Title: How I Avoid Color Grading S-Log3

I swear this is not one of them. A lot of people have asked me.
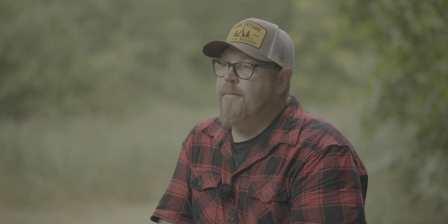3s
I actually do get a lot of questions about making a color grading tutorial for the things you see on my YouTube channel.
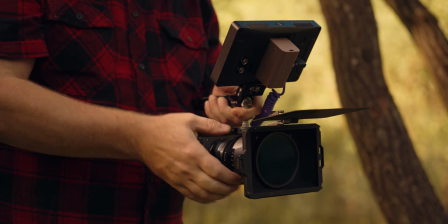10s
There's three things that I want to bring up before we dive into the actual grading. Number one,
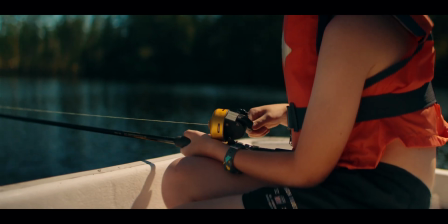16s
95-96%, if not more, of everything that I shoot outdoors is shot with standard daylight white balance, so 5600 Kelvin.
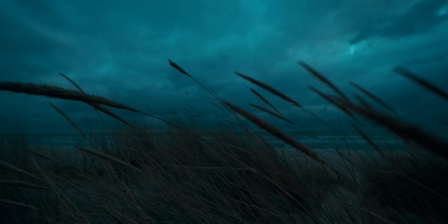25s
To me, that captures the ambience and the time of day,
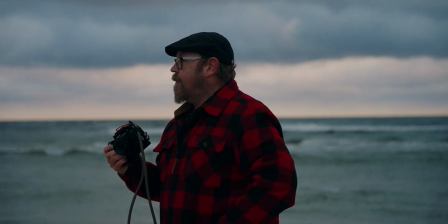30s
which is extra storytelling and things that I do want to show you and make sure the footage actually conveys.
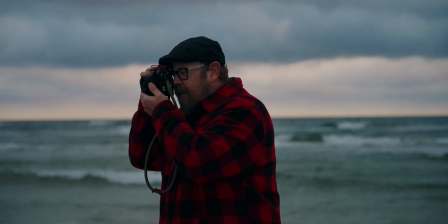36s
If it was a cold and miserable morning, I want it to look a bit cold.
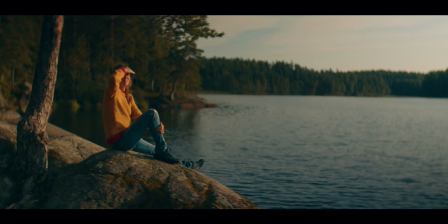40s
And if it was a nice golden hour sunset, I want the colors and everything to reflect time of day and the ambience and everything.
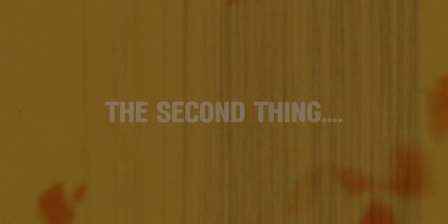48s
And I will show you a couple of examples of this later on in this video. The next thing that I do want to show you is something that I'm actually looking at here on the screen. We got this camera here on the stump, which kind of reminds me of something that I normally nag on you guys about,
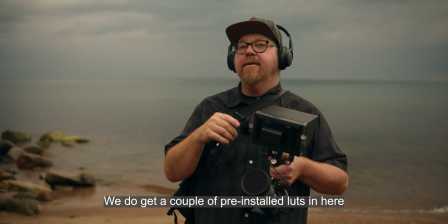61s
is whenever using a monitor, which I really think you should if you're shooting log,
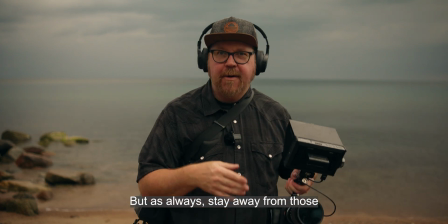66s
make sure that you use the same or very similar conversion LUT on the monitor for
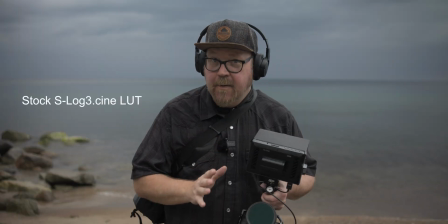71s
monitoring as the one you're planning on using in post when you're converting your footage from log to Rec.
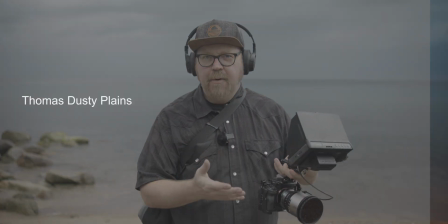76s
9. And I got some examples of that here too that I'm going to show you just how much closer and how much better things will look if you expose based on the actual conversion LUT that you're using.
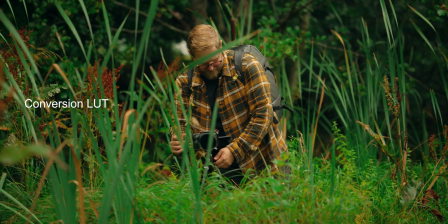88s
Sometimes you have to overexpose a tiny bit and bring it down in post, but for the most part, if you do things correctly and use the same LUT and everything, you'll get like 80,
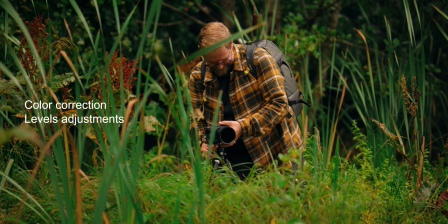97s
90, oftentimes 100% there when just apply the same LUT in post. So that's going to save you a lot of time, and it's also going to make things look a lot better.
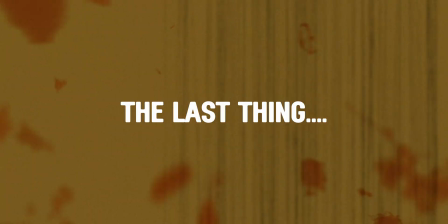106s
The last thing that I do want to bring up, something that I think most people kind of overlook. I don't know if wardrobe is the correct word, but when you're out shooting,
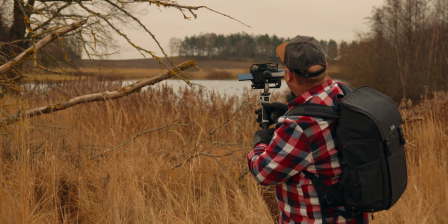116s
one of the simplest way to add like a tiny bit of extra interest or some color contrast is to wear,
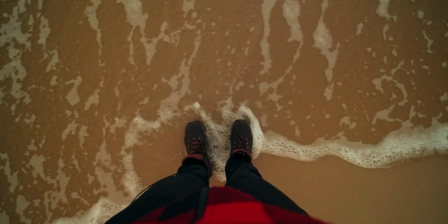123s
or at least be mindful of the colors you're wearing. So if you've seen my videos, I often wear like red plaid, red shirts.
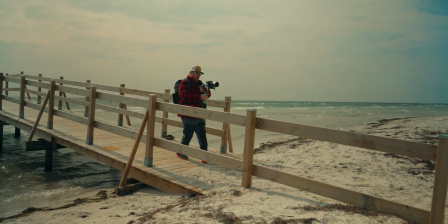130s
That kind of works in a lot of the environments that I'm shooting in. The LUTs that I use the most, and I'd say they're responsible for a good chunk of the overall look that you see on my YouTube channel, are these from Cam Mackey.
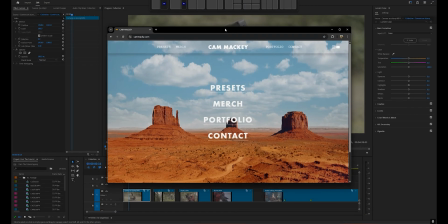146s
I'm gonna bring them up on this screen like so. They're $35 and I think it's worth every penny.
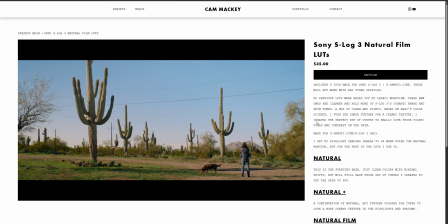152s
I mean, you're basically getting Cam Mackey to come in and be your assistant colorist.
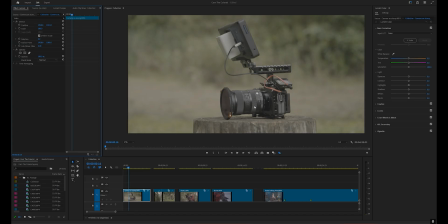158s
So to show you the difference, this shot here most likely was exposed and shot with the Cam Mackey LUT, but as a little experiment here, we can add the neutral phantom LUT here, which is another set of fantastic LUTs.
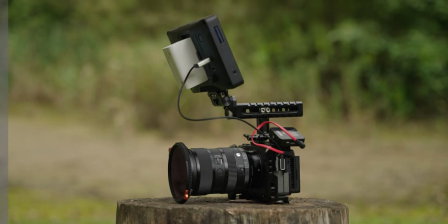172s
It looks perfectly fine. I mean, it's a bit flat if you compare it to what you normally see on my channel,
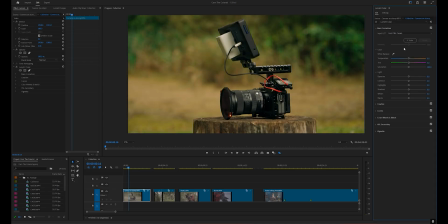177s
which I think most of you will agree that this here is basically the colors on my YouTube videos.
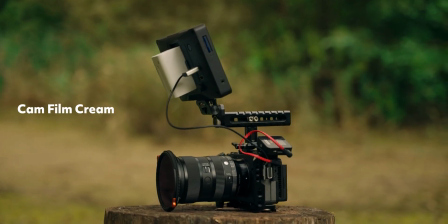183s
So that's pretty much it. I mean, we are getting a tiny bit more green tint here, I think, with all the foliage and everything here. So we could go in here and just correct that or bring the greens down just teeny tiny bit, but honestly I think it looked perfectly fine straight out of camera.
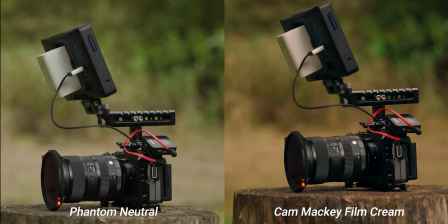201s
And I'm not super worried about the shadows getting a bit crushed or anything.
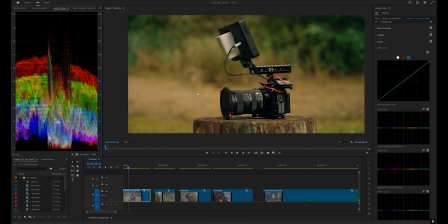206s
I think it looks absolutely fine for what it is. So let's move on and take a look at these shots here.
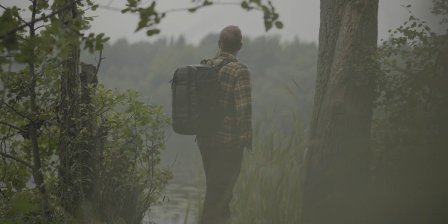212s
This, my friend John, were out at a lake. It was raining, overcast, kind of a miserable day altogether, but we managed to get some nice looking footage.
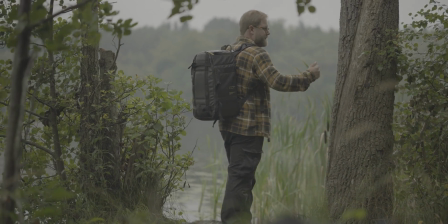220s
So I will just add that monitor LUT here. And by the way, if you didn't know, monitor LUTs, they're 32, or is it 33 point, 32 point?
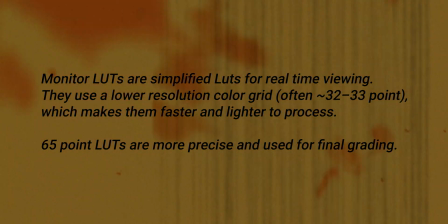230s
They're basically just a tiny bit simpler. There's less equations going on. But yeah, this looks perfectly fine to me.
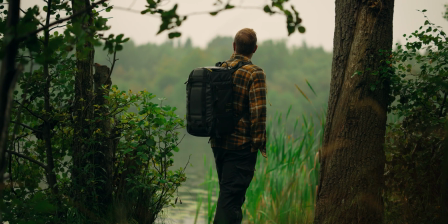237s
We are getting some of that green tint here as well, which I mean,
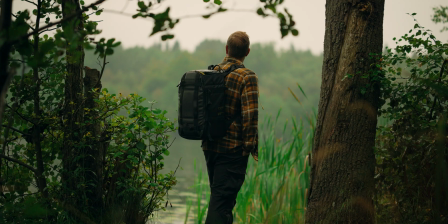241s
we're looking at a ton of foliage here, both in front, over, and behind it.